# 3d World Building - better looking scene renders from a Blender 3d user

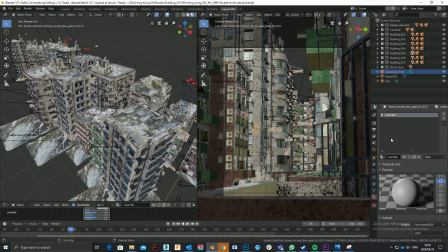[0:00]
how does this apply for rendering, you might ask?
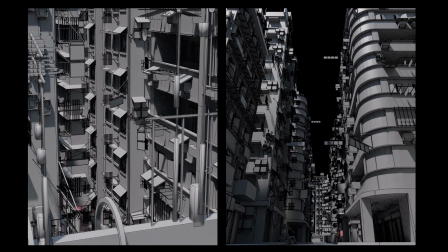[0:08]
Using material override to test lighting.
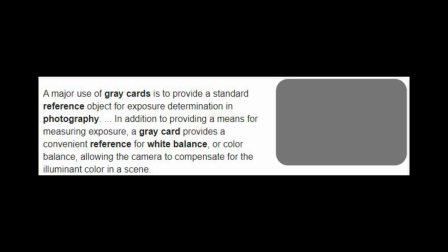[0:11]
Now, photographers use something called a gray card reference to get even tones across images.
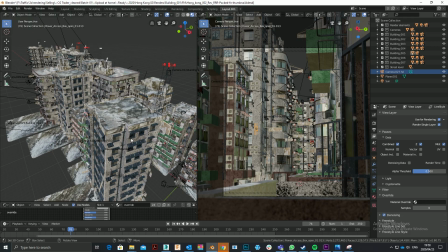[0:19]
They'll expose for a certain mid-gray, and this will allow them to take even lit shots across a number of shots.
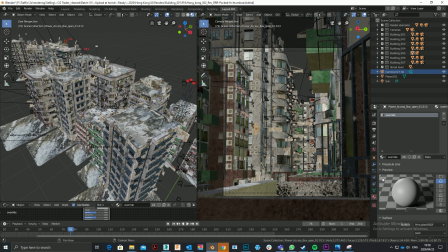[0:29]
Now, how does this apply for rendering, you might ask? Well, in photography, if you expose for light areas, the dark areas are too dark, and if you expose for dark areas, your light areas are too light.
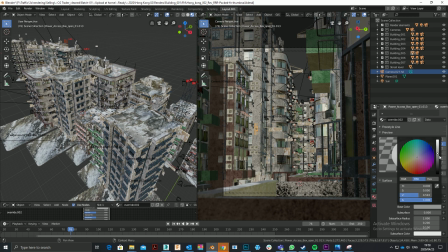[0:45]
And that's why they use a gray card and expose for mid-gray often, which will then bring an even tone across a number of shots. So in 3D, the learnings from that
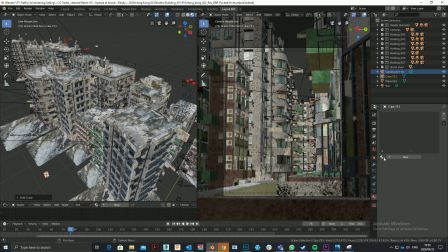[1:00]
is what I normally do when I light a complex scene is I start with a basic gray as a lighting override material. So right now my scene is fully textured, but I'm going to override those textures, and the reason I override it is because
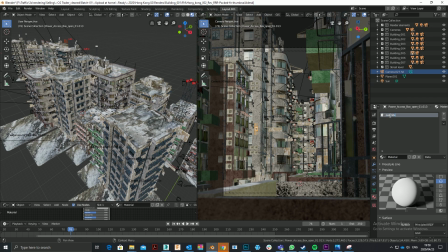[1:20]
shadows get lost on dark textures and highlights get lost on light textures. So I want to get an even or mid-gray tone right across the scene, and by rendering a mid-gray tone,
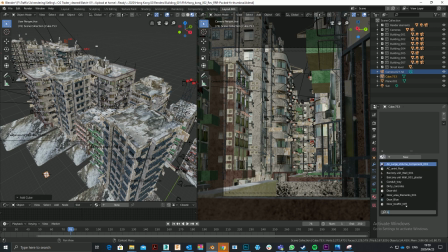[1:39]
this will enable me to see what the lighting does and how it reacts to the scene when all materials are same. It's basically you level the playing field and you set your lights up in a way that you can easily visually measure it.
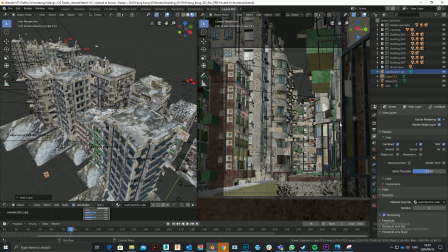[1:56]
And by testing a mid-gray or a mid-range gray override, it will allow you to set base lighting,
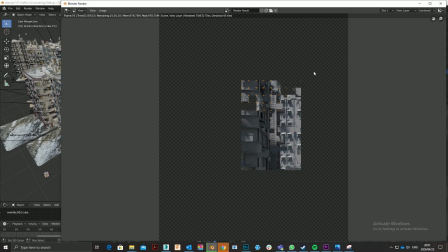[2:05]
in other words, the amount of ambient light or global light in the scene. And that's very important, seeing how the scene is lit overall.
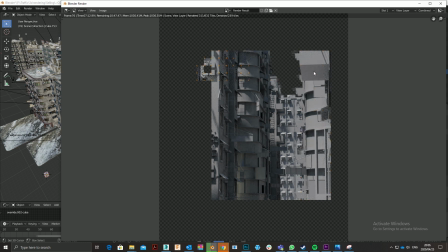[2:14]
Once you have a good idea of how your scene is lit overall, obviously you can add key lights, and the shadows and highlights are much more apparent when you view that in a material override,
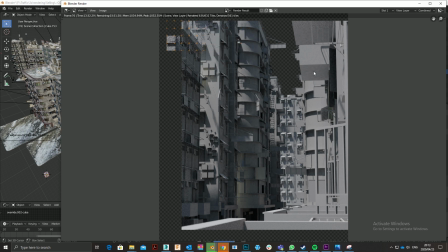[2:28]
which is really great. And once the lighting is right, then turn off the material override and make minor tweaks to the lighting if it is affected by the textures.
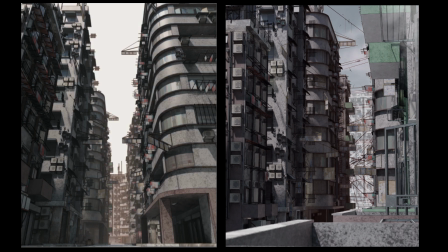[2:43]
Rendering and using a mist pass to visually communicate depth.
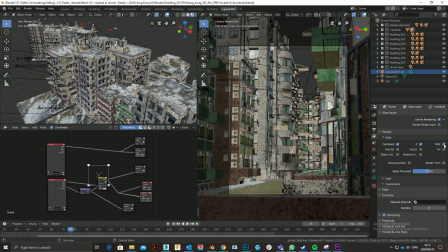[2:49]
Now in real life there's something called turbidity.
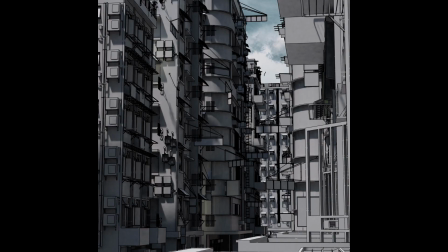[2:53]
Now turbidity is the visual effect of haziness or fogginess in the air.
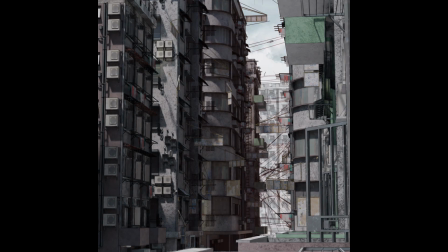[2:58]
In other words, if you look into the distance in whatever city it is that you live in,
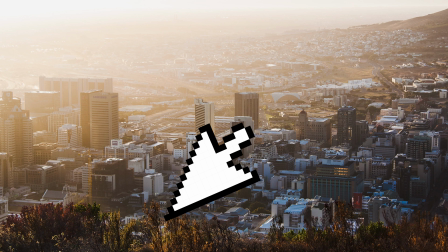[3:03]
then what you see right in front of you will be clear, but what you see in the distance will be quite hazy or foggy.
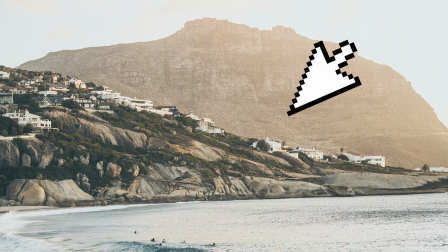[3:11]
Now this is called turbidity, and it is caused by dust particles, pollution, or other particles in the air.
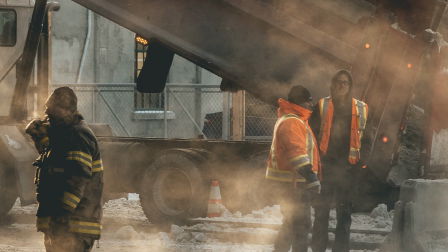[3:20]
Now turbidity often makes an image more real. What often gives away 3D is that they look,
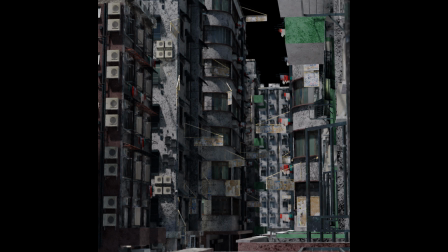[3:28]
there's a unanimous look right across the scene, and that's never the case in real life.
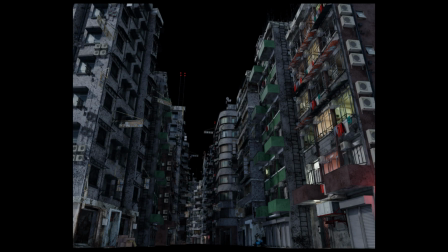[3:36]
Secondly, renders are often too crisp and even causes, which even causes a lack in depth perception, and this effect it affects the realism in a negative way.
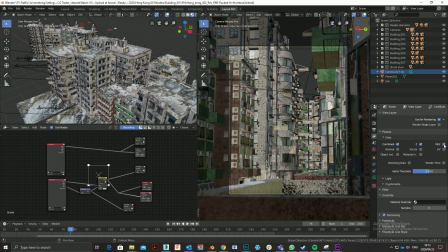[3:47]
It takes away some of the realism. So in Blender, adding turbidity can be done using a mist pass,
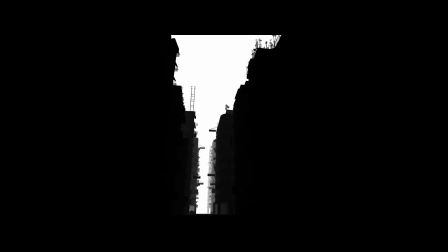[3:54]
which can be saved out separately and used to create turbidity effect.